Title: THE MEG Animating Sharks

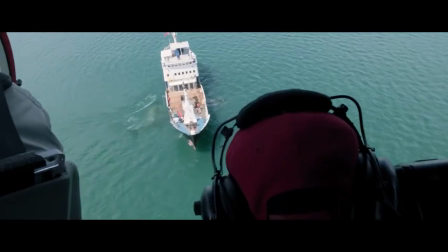(0:15)
biggest challenge for this movie is trying to deliver a character of this scale. Everybody's familiar with sharks. People watch Shark Week. We know what a shark looks like. And we have to convince the audience that we're dealing with a shark that is 75 feet long instead of 15 to 18 feet long, like we've seen with great white sharks.
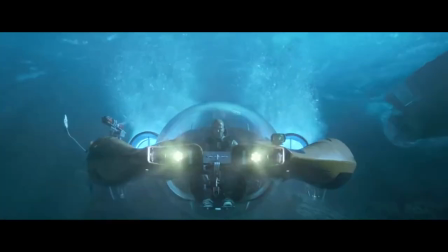(0:34)
Now, normally when we have a giant creature on screen that we have to deliver, we can place the creature next to things that we know the size of.
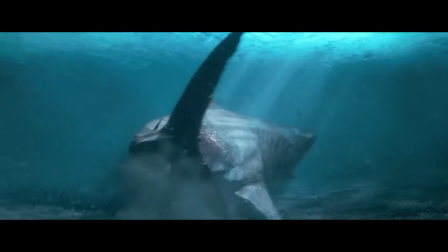(0:41)
So we have buildings and cars and trees. But in our underwater environment, we don't have any of these landmarks.
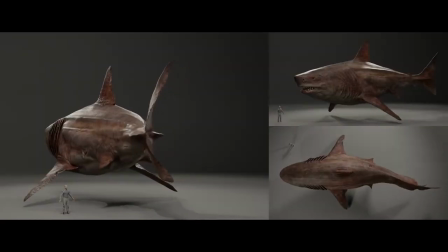(0:46)
So it's up to the animators to be able to convey this gigantic creature and show that,
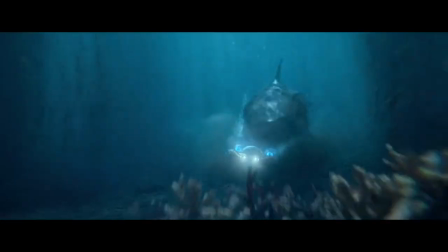(0:52)
you know, she's not the shark you're used to seeing, that this is indeed a super shark. We started looking at whale footage.
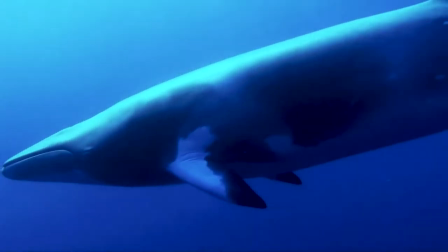(1:00)
You know, we get that beautiful sense of power and weight that a whale has. But of course, you know, when you see a whale swimming, they're very graceful and very peaceful. And it's almost relaxing. And that's obviously not the emotion we're trying to portray with our character.
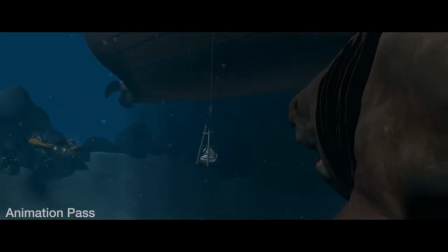(1:15)
So we worked really hard to find that balance between this big,
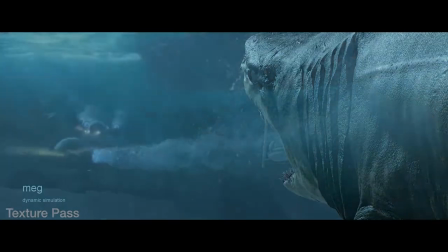(1:19)
powerful creature moving slowly through the water and the erratic nature of the way a shark swims,
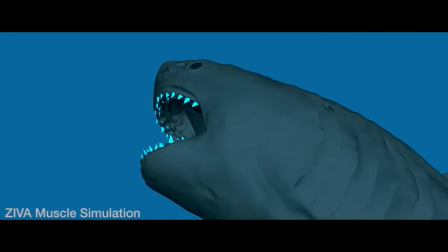(1:26)
that aggressive high energy, you know, quick turn on a dime makes her all the more menacing.
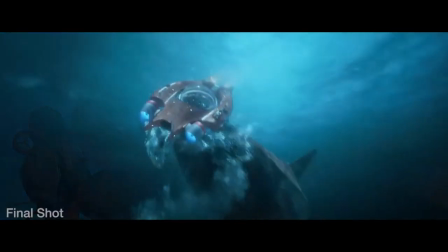There's a great mix of a lot of different techniques with our MEG creature. So we hand keyed the swimming cycle and most of the behaviors and performance aspects of the shark. In terms of it swimming through space and deforming to change in directions and things like that.
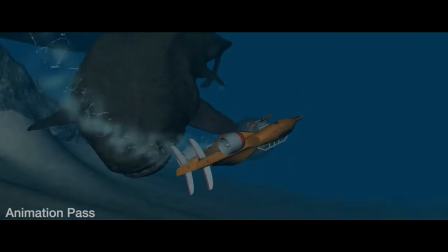(1:57)
That was procedurally driven by the path that we laid out. We would also trigger muscle contractions, which were then figured out by our muscle solver.
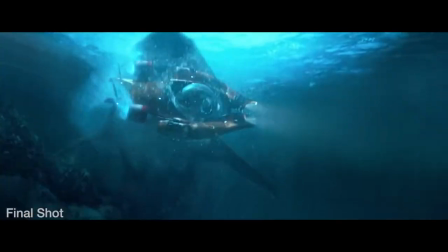(2:06)
We use Ziva to do muscle contractions and fat jiggle and skin simulations. We have a lot of things going for us when we're trying to present a shark that is scary. Sharks are very naturally terrifying, and there's a lot of reasons for that.
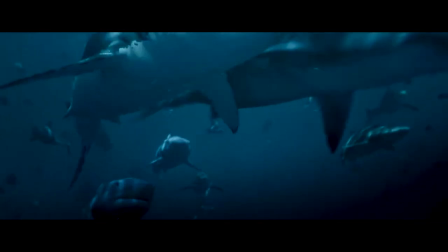(2:23)
Built into the shark's anatomy, the design language of a shark is just inherently scary looking.
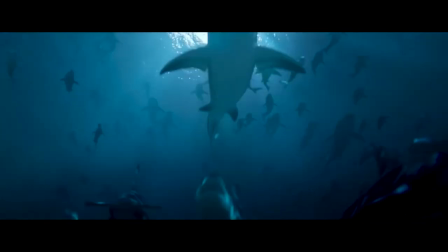(2:29)
If you look at the classic shark silhouette, there's acute angles and sharp,
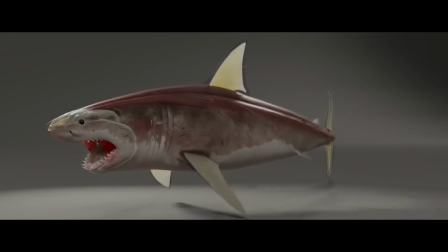(2:33)
pointy shapes all over the shark's body, and that inherently signals stay away from this creature.
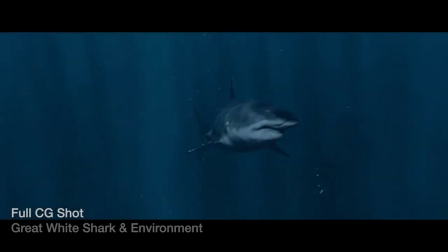(2:39)
We were very careful not to add too much personality, because as soon as you start to anthropomorphize a shark, you kind of kill the illusion.
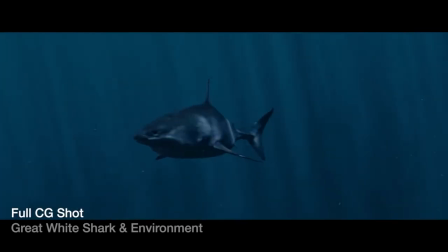(2:46)
Part of what makes the shark so menacing is this aloofness, and they don't seem to even regard anything else in the water.
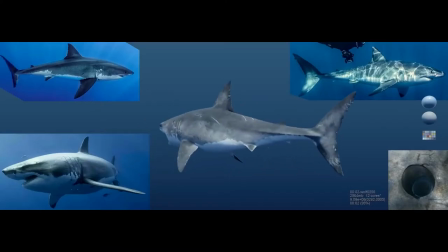(2:53)
So we wanted to keep that kind of dead eye stare that a shark has. But of course, you know, we want to be able to amp up the threatening and menacing nature in certain shots.
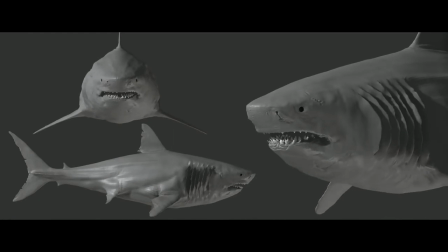(3:04)
So we have ability to curl the lip back and bare the teeth. And we even had a little bit of a eyebrow furl to make the eyes look a little bit more angry.
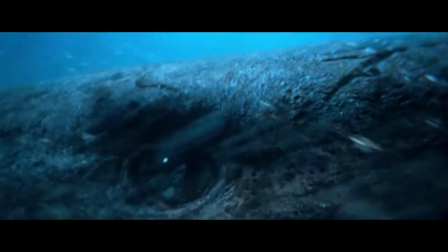(3:12)
But we use that just so sparingly not to kill the shark-like nature of our creature.